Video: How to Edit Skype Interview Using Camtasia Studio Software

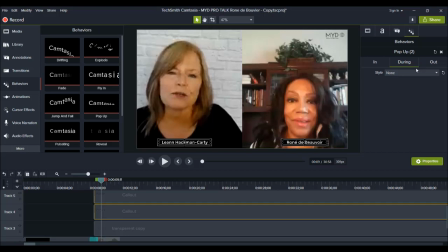8:09 Otherwise, when you put a behavior on something in the during and the out portion, it will kind of continue to do an animation unless you manually remove it and you go and put none and you put none. So now these are just gonna have a beginning animation, but they're just gonna stay put right there.
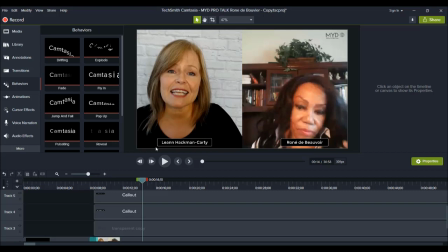8:29 And how I made these two little name tags is from the annotations and under the main tab here, callouts.
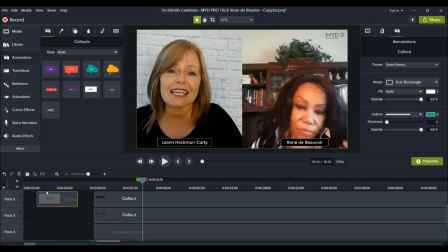8:40 I did this thing right here, and it usually looks like that.
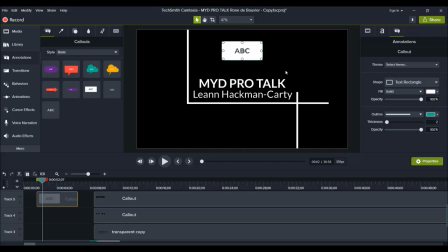8:46 Let's move it off here. But what I did was, let's say if I want to put my name, then what I did was highlight this, put it to white, then go over here, and I want to make it black,
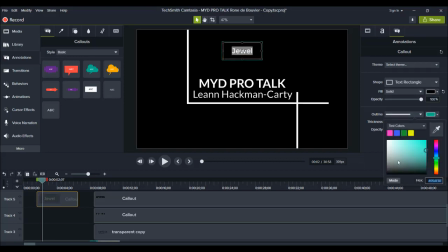9:05 and you'll see the outline's kind of like an aqua. This is like the standard thing it comes in. I wanted it to be nice and clean, black and white, and then I wanted it to be like small like that.
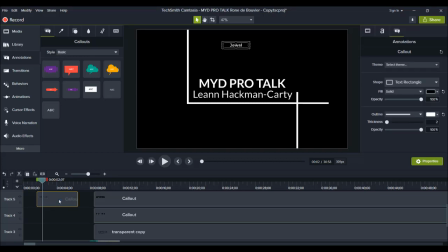9:17 So that's kind of how I did those two name tags there. I wanted, again, nice, simple, sleek, nothing too crazy.
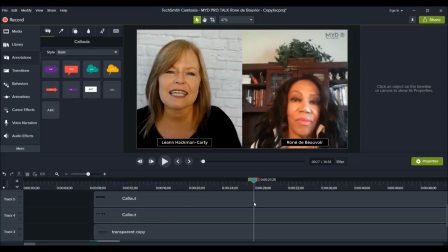9:26 This is like a professional type interview, so I just wanted it to be very clean and professional looking. So the name tags can stay on the screen or you can remove them part way. In this case, I decided to leave them on screen the whole time.
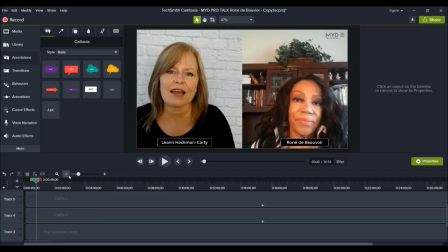9:42 And then that's pretty much what's happening for the meat of the video. Now let's head to the end where I made an outro specifically.
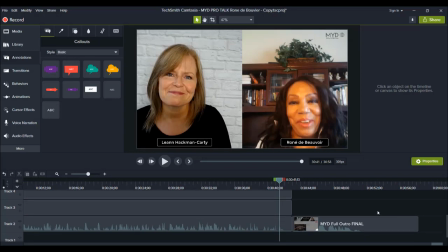9:53 So I'm just gonna go over here And I made this outro for my client as well. And it's basically showing people how to subscribe to her channel, like physically showing people.
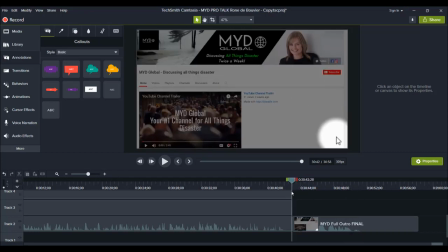10:09 So I'll play it here right now.
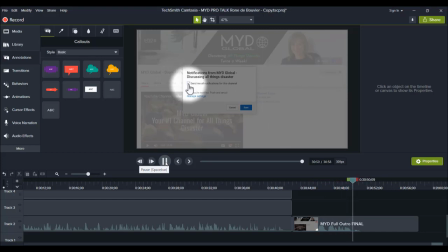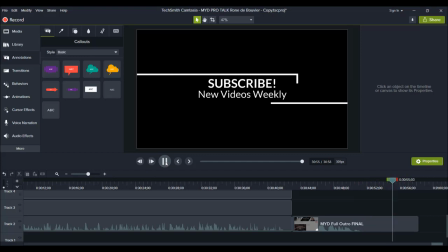10:22 And then it just says subscribe because there's going to be new content weekly. So that is the whole interview process that I edited is, in the beginning you have the intro here,
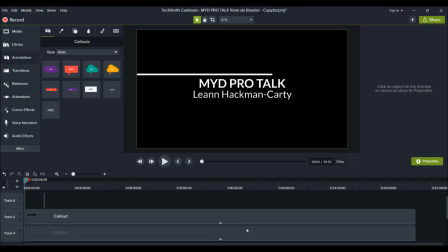10:36 then the meat of the video, which is the actual interview, the Skype po portion, and then you have the outro,
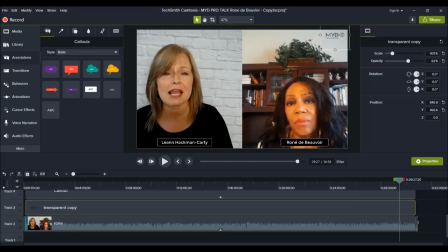10:43 and then you have things here in the beginning like the logo there at the top, and then the two name tags here. I did also add one picture while
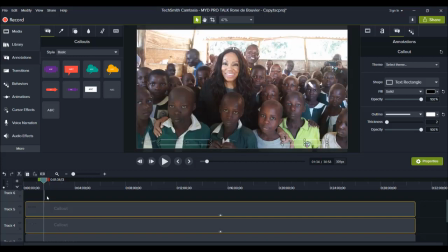10:56 the interviewer was interviewing this lady.
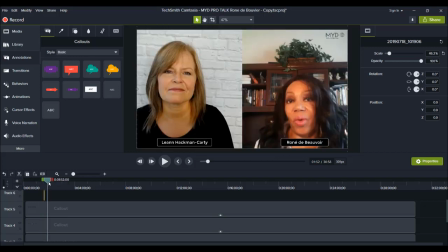10:59 I put one picture of who she's interviewing on the screen because it related to what she was saying on the screen. I didn't use all of the media that was provided, only ones that go with what they are saying during the interview.
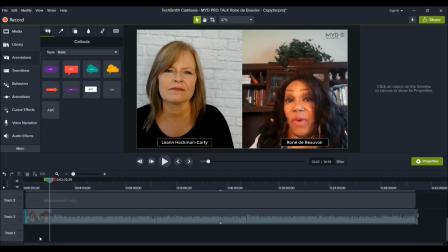11:14 So that's pretty much it. You guys can do this for yourself if you are doing your own kind of interviews or if you are editing for other clients.
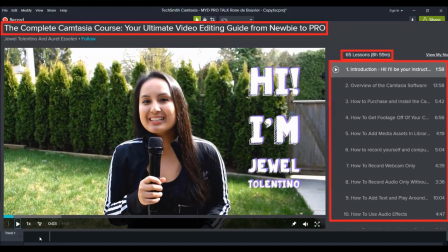11:24 If you guys are interested in more in-depth training, I've got a free Camtasia course that you guys can take. It's free for 2 months, and the link will be down in the description below. I have 9+ hours of content, and I'm continuously adding to that course.
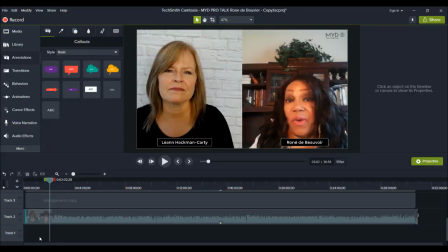11:42 So feel free to check that out. If I was able to help you out at all, please let me know by giving this video a like, a comment, or subscribe. All that would be very much appreciated. Thank you so much for watching, and I'll see you in the next video. Back from the dead.